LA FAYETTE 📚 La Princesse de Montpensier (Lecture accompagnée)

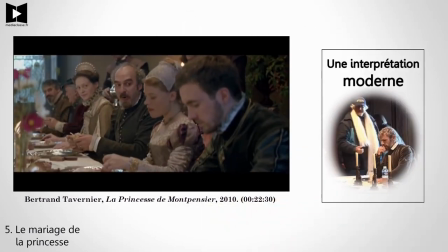(12:27)
Le choix de la discussion n'est pas anodin, le mariage est rabaissé à la cuisine, à l'image de ses anguilles éventrées, farcies et servies aux invités.
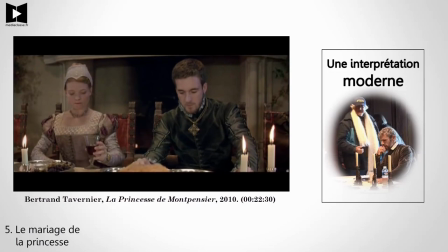(12:34)
D'ailleurs, les anguilles apparaissent dans plusieurs expressions françaises, « anguille sous roche », « filer comme une anguille », etc. Madame de Lafayette reste dans le cadre de la bienséance classique, avec une ellipse sur les éléments qui entourent le mariage, peu après.
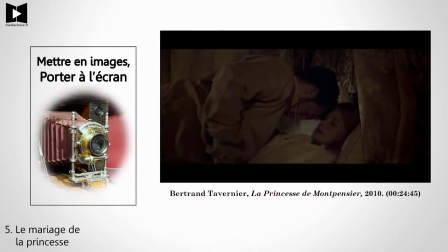(12:49)
Bertrand Tavernier, au contraire, choisit de montrer la nuit de noces. Il se documente pour donner au spectateur une représentation réaliste de la condition féminine à l'époque.
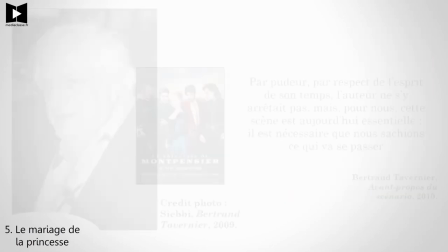(12:57) — Notre mère ne vous instruite de rien.
Par pudeur, par respect de l'esprit de son temps, l'auteur ne s'y arrêtait pas.
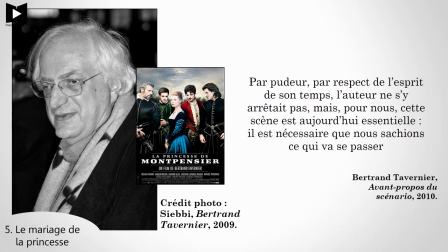(13:05)
Mais pour nous, cette scène est aujourd'hui essentielle. Il est nécessaire que nous sachions ce qui va se passer entre une jeune fille et un jeune homme qui, avant de se retrouver dans le même lit, se sont à peine entrevus. J'ai appris que les nuits de noces étaient alors, dans ces familles nobles, publiques.
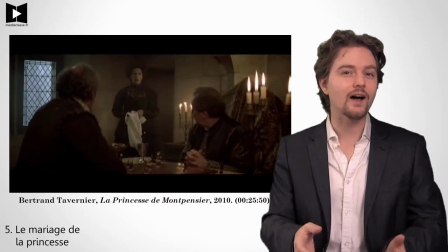(13:19)
Dans le film, la gouvernante montre le sang sur les draps, afin de prouver que le mariage a bien été consommé.
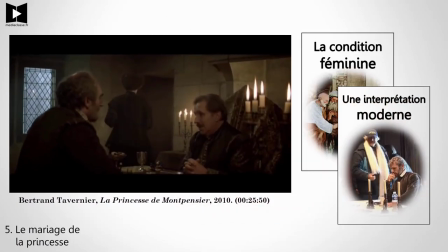(13:24)
Vous allez voir que dans le film, le sang apparaît à plusieurs moments, comme un leitmotiv, sans cesse à l'intersection entre la guerre, la chasse, la religion et les relations amoureuses.
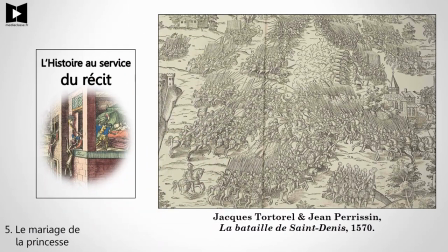(13:33)
À ce moment de la nouvelle, l'histoire reprend le dessus. En 1567, échec de la paix d'Amboise, c'est la deuxième guerre de religion.
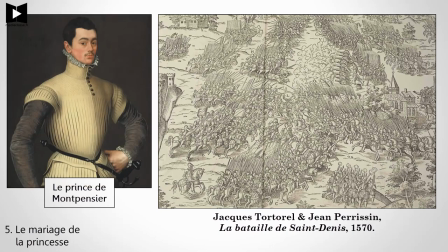(13:40)
Le prince de Montpensier, qui vient à peine de se marier, doit partir à la guerre, qui se déroule en région parisienne.
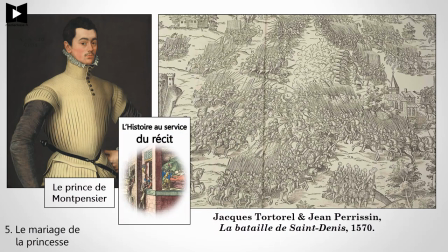(13:46)
On voit comment Madame de Lafayette utilise l'histoire pour bouleverser les relations entre les personnages et relancer l'intrigue. Le prince laisse donc sa femme au château de Champigny, c'est-à-dire à Champigny-sur-Veude en Indre-et-Loire, à côté de Tours.
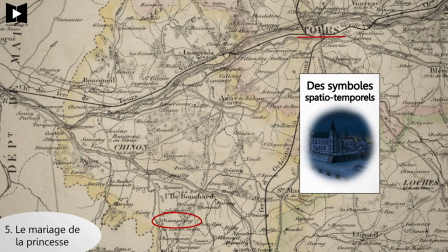(13:59)
C'est un lieu important dans la nouvelle, qui symbolise l'éloignement de la cour. Il n'est pas décrit, mais il correspond à un lieu réel.
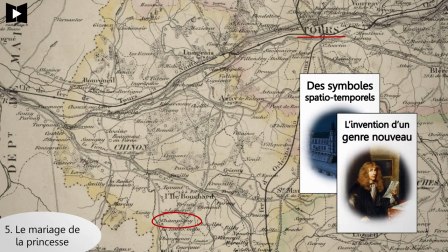(14:06)
On est donc loin des romans pastoraux, où les lieux sont fantaisistes et longuement décrits.
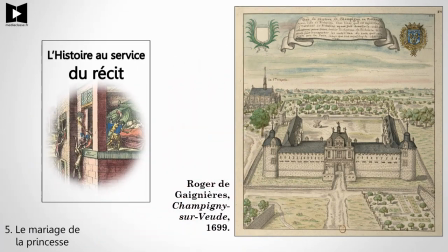(14:11)
Champigny, c'est un château de la Renaissance, qui a appartenu au Montpensier, avant d'être confisqué et presque entièrement détruit par Richelieu pendant la Fronde.
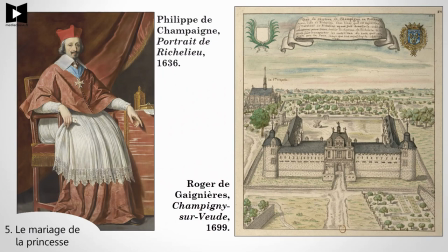(14:19)
Le domaine a ensuite été restitué à l'héritière des Montpensiers, la bonne amie de Madame de Lafayette.
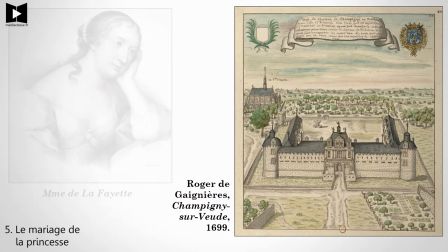(14:23)
Le château était donc en cours de restauration quand elle écrivait la nouvelle, et elle a certainement pu y séjourner.
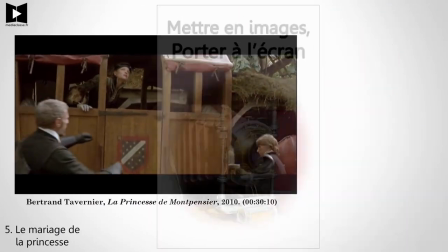(14:30)
Dans le film, Tavernier remplace ce château par celui de Mont-sur-Braque, qui est plus ancien.
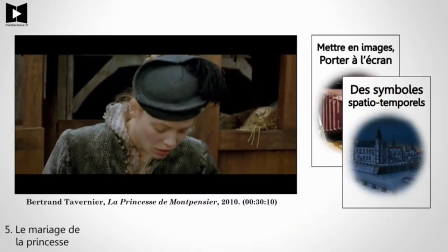(14:34)
Il s'agit de créer un contraste avec les scènes brillantes qui se déroulent à la cour, et de montrer l'ennui du quotidien de la princesse après son mariage.
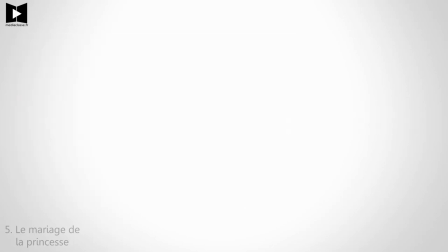(14:42) — Si vous avez prévenu, la métisse est assez rustique.
Sur mon site, j'ai résumé et analysé toute la nouvelle en cinq vidéos. Bien sûr, je vous invite à créer un compte et à participer. Pour une somme symbolique, vous avez un accès perso à toute ma bibliothèque. Vous devenez contributeur Médiaclasse, vous développez votre culture générale, et vous donnez un bon coup d'accélérateur à vos révisions. À très bientôt !